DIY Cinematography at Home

Welcome to Film Riot. Today I decided to shoot the entire episode on my cell phone since we are staying at home. We're doing the stay-at-home challenge. I wanted to shoot the episodes kind of in that exact same spirit. So the audio is coming right from my cell phone. I'm shooting it on the front facing camera so I can actually see what I'm doing. So the quality is not so great right now, but in keeping with the whole idea of what we're doing and even this episode, there are ways that I can make this look better. Right now, because I am in my office with no lights I decided to use no pro lights at all for this episode and again just my cell phone this back wall is entirely blown out and this just this looks terrible but there are things I could do like for instance since I'm using
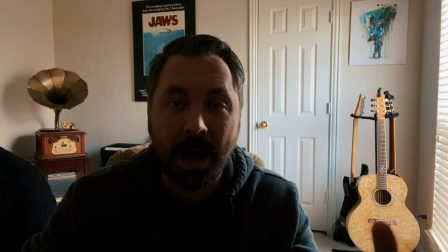0:43 Filmic Pro I can set my exposure to that back wall which then makes my background a lot more pleasing but now I'm completely in shadows but I do have an
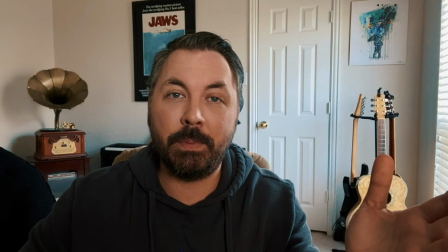0:52 LED light which is just the lamp from my bedroom with an LED light
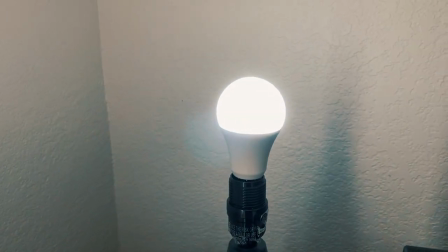0:57 in it a an RGB $15 RGB LED light which I just have the lampshade flipped up so it's hitting the top of the lampshade to bounce back this nice soft light and then I can turn my computer monitor
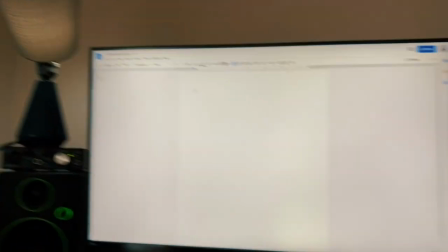1:09 on and that has a big white screen on it that's adding this extra fill but now with the exposure being pulled to the background
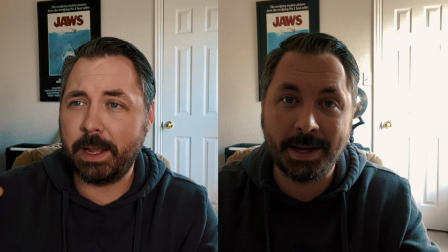1:16 so we're not having that ugly overexposed look going on a table lamp and my computer screen we have something that's working a lot better but today i asked
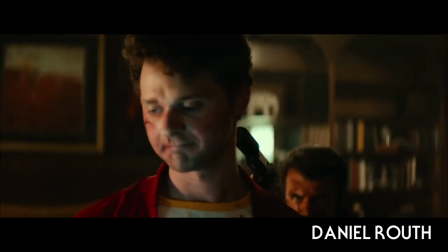1:25 two of my extremely talented dp friends joe simon and daniel ruth to create some scenes using only what they had at their house to see
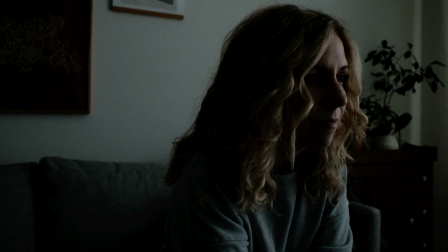1:33 what they would come up with and then give those ideas to you guys but before we get into that of course there is the challenge that's going on right
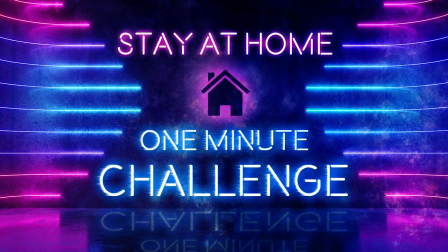1:40 now well is actually over right now if you're watching this by 5 p.m on april 2nd the challenge is closed we're going to be going through all the submissions for the next few days now and then the winners will be announced in the next episode. I'm really excited to see all these. It's looking like we're going to get close to 2,000 submissions. So there is a lot to go through. We've already been watching some of them. And of course, there's really great stuff that has been sent in as well. But also before we get started, we are going through something insane, as we all know. And there are some people that are less fortunate than others. And for those of us that do have the means to do it now is more of an important time than ever to donate to help those people that are truly in some great need. So if you do have the means to help I completely understand that not all of us do but if you do we've put some links below of places that you can donate to help feed families and to help people that are on the front lines of this thing. So please definitely check that out.
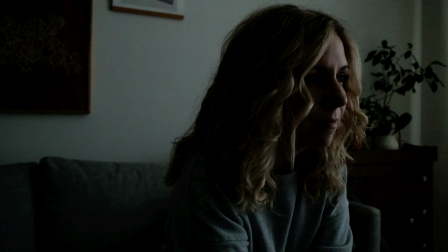2:37 But with all that said let's jump into Daniel's first setup which Daniel's first setup was a daytime interior shot and Daniel is using his
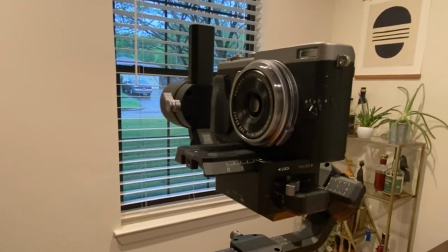2:46 wife's X70 camera which apparently is not the best in low light and he didn't have a lot of lights to work with that he could use for this either
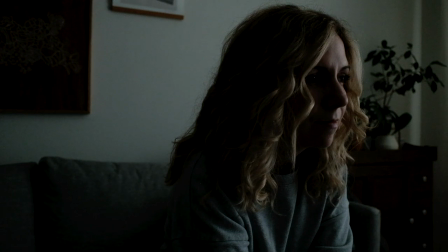2:54 so he decided to really lean into a dark and moody sort of look.
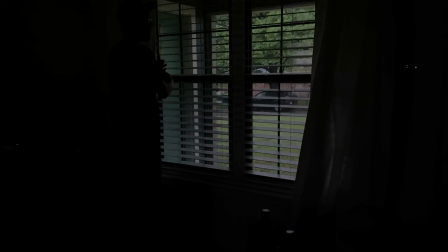2:59 So while he was setting up he did say it was very gloomy outside so he wasn't going to be able to use the light coming through the window so instead he just shut his
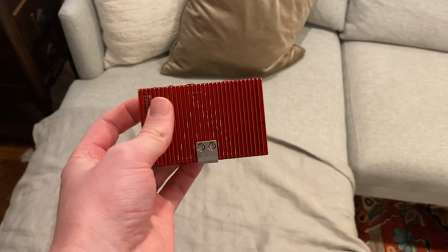3:07 curtains and used his Aputure MX which is a $150 light and honestly you could probably accomplish the same thing by using a couple of flashlights or a couple of household bulbs as well but he closed his curtains and since he had no grip gear at all he
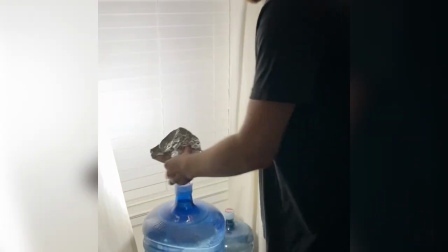3:22 used a stool and a water bottle as his light stand then some tinfoil to help shape that light and finally an rgb bulb to add the slightest bit of fill which again is the light that i'm using right here i got this light from amazon in a kit
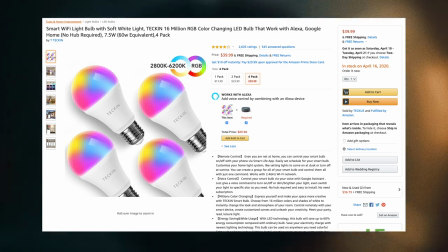3:36 of four for about i think it was 40 but you can get this light for about 14 bucks just for the single light.
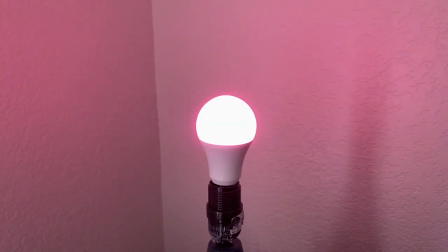3:43 Comes with an app. You can put it to any color you want. It's dimmable. It's actually a really great DIY light to have.
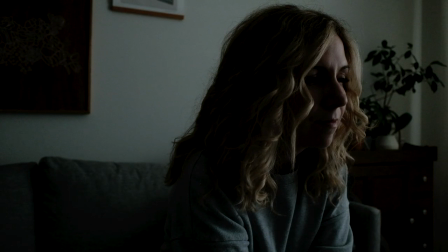3:48 But with that all done, Daniel had this. Then for his night shot, he had his hallway that he thought would be pretty interesting to shoot something in with all the lights on.
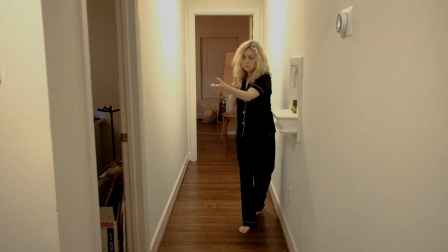3:57 It's pretty flat, pretty boring. And again, with his limited resources, he decided to go extremely moody and make this something that was mysterious,
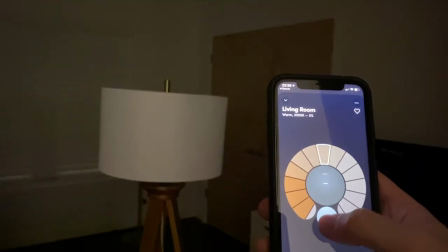4:05 a moment just painted by shadow. To accomplish this, he just used those two floor lamps with the RGB bulbs, one in each room.
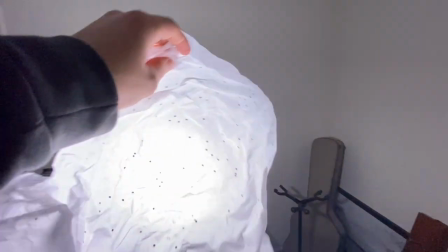4:13 With the only change for this setup being for that closeup he did where he took the lampshade off the lamp and put tissue paper over the bulb to make it a lot softer, which he could do because it's an LED light and doesn't get hot.
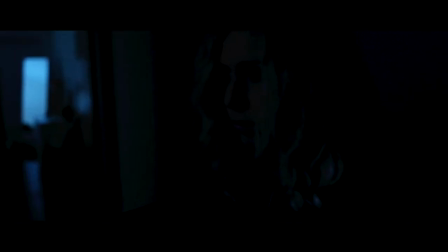4:23 Of course, it's a very specific and sparse look, but the point here that Daniel's trying to make, which I really love, is to lean into your limitations.
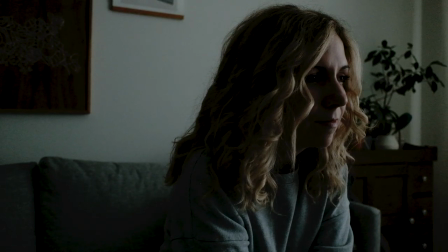4:31 He had very little to work with, So he leaned into that very dark moody silhouetted look similar to if you are shooting on an iPhone like I'm doing right now Sometimes depending on the situation when you're shooting on a mobile device It can look pretty crappy But if that's the case you can lean into that look and make it more of a grittier Dirtier look to make it seem like it made sense for your project a good example is Unsane that
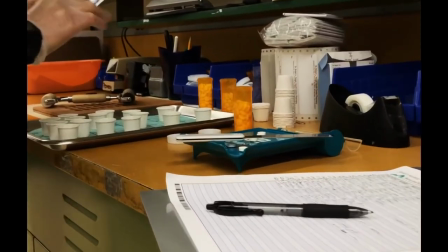4:56 film really lent itself to the look of the iPhone that weird broken odd sense that the phone gives you worked really well for that
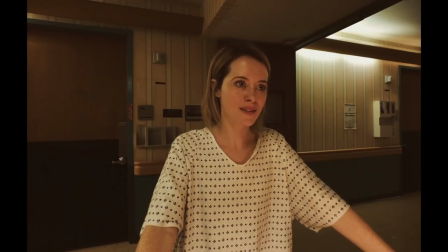5:04 film but wouldn't work as well for something else. But moving on to setups from my friend Joe Simon and Joe wanted to focus on lighting environments because that is such an important part to your scene. What your background looks like is going to be just as important as what your foreground character is shaped like.
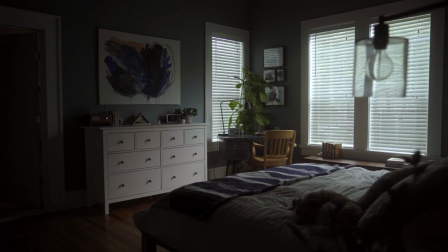5:23 So for this daytime interior shot right here, right off the bat without doing anything to it, This actually looks pretty great in the room, but that isn't by accident. Joe took the time to observe the different rooms at different times of day to figure out what room at what time of day would lead to the most beautiful light to create this scene.
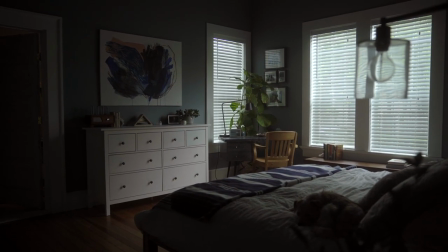5:42 But Joe framed the shot into the corner here to give the shot a lot more depth and leading lines.
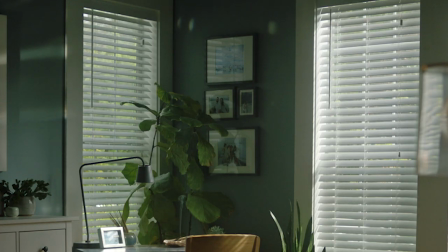5:46 He also shifted the blinds to control the light intensity and brought in some tungsten lights to mix with the daylight to give it some nice color contrast.
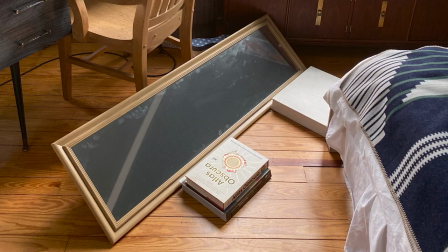5:54 Another thing he did to keep the scene from feeling flat is to bounce light through a mirror to get this cool splash across the back wall.
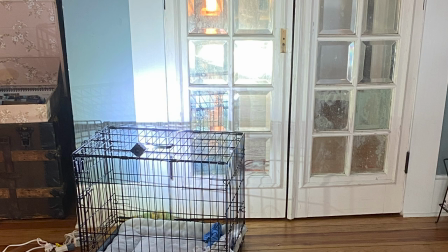6:02 Then he shot two small LED lights into a glass door to give texture on the side of the dresser here and the back wall.
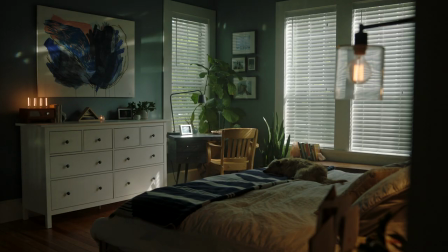6:09 And finally, a small tungsten light hitting the bed right here as the light from the lamp.
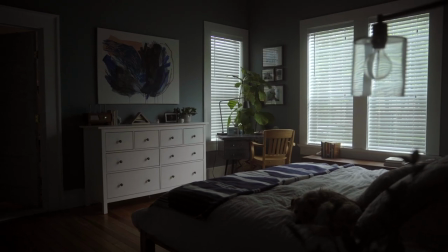6:13 What I love about this is it's not a massively drastic change, but it also very much is. It goes from being something that does work, but feels a little bit flat, a little bit underdeveloped, to something that really does, as Joe put it, come to life. But let's move on to his night shot, which started looking like this. Very flat, very boring. This one, for me, on its own, absolutely does not work. So the first thing Joe added was a light in the hallway right here.
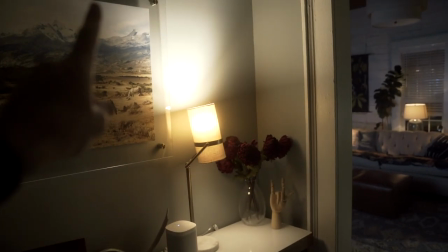6:40 This gave shape to the frame within a frame.
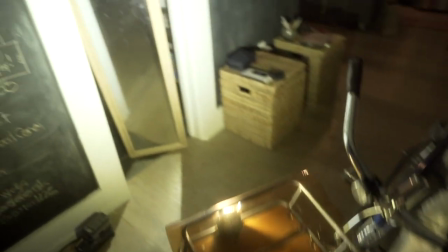6:42 Then he added a light streak across the floor, made by this LED light bouncing off of a mirror, which is mimicking what a light coming through the doorway would look like.
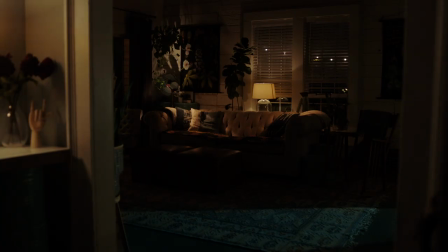6:51 And the color temperature of this light was at 5600, so that was creating some nice color contrast with the other lights in the room.
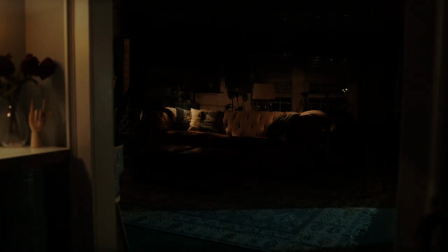6:57 Going deeper into the scene, the main lights are two reading lamps on either side of the couch, giving light to the cushions.
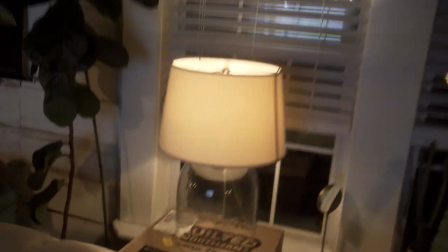7:04 Then he added a lamp behind the couch in the middle to give an edge light to the couch, as well as some light on the blinds.
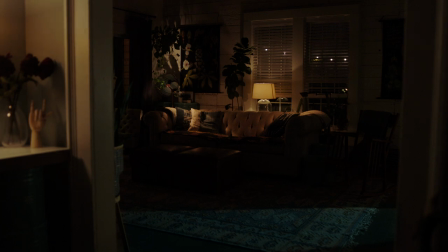7:10 He also added one more light on the left hand side to up light the fan and the wall.
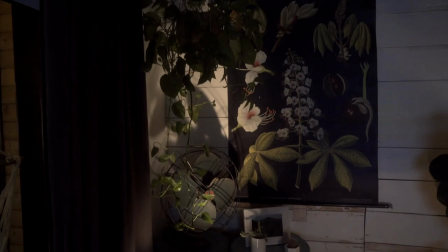7:16 The corner here was just a bit too dark and it helped him open it up.
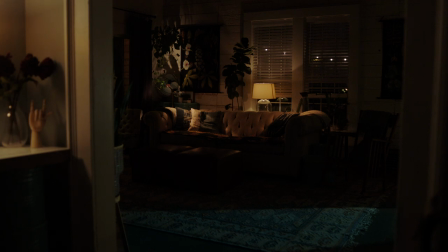7:19 Then he turned on the outside party lights in the backyard to give something outside the window so it wasn't just this black hole. and that really does help to open up the scene, give it depth, and make it, you know, keep it from feeling like it's this closed set. Then he added two finishing touches to the scene so it didn't feel so dead and static since there wasn't talent in there. He wanted to add movement so it just didn't feel like a still image.
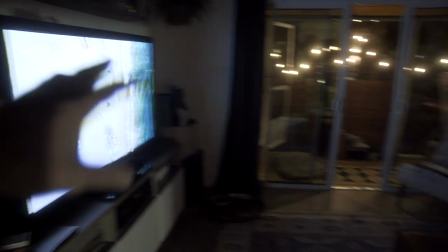7:40 So he turned on his television to get a flicker across the room as well as a reflection in the window to help fill that pure black window.
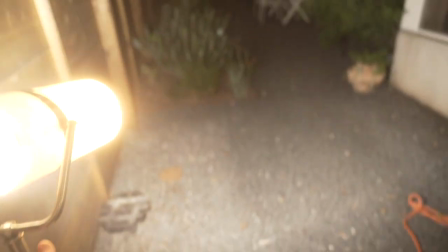7:48 Then he went outside and use this 300 watt bulb to mimic the movement of a car driving by and I really love that specific touch I thought
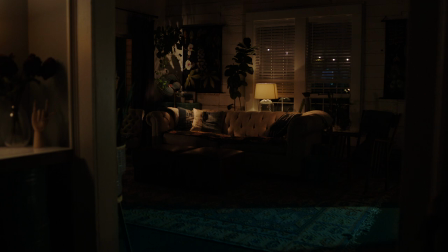7:56 that was an extremely simple and creative way to really bring that whole space to life and if we go through it like this flipping the lights
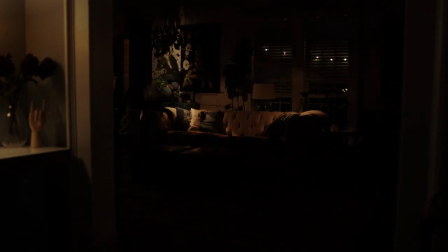8:04 on one at a time you really get a sense of how Joe built the scene out piece by piece all these puzzle pieces separately coming together to make this complete whole that creates a bit of contrast because it's not this unified blanketed soft light bouncing off the wall. But that's it.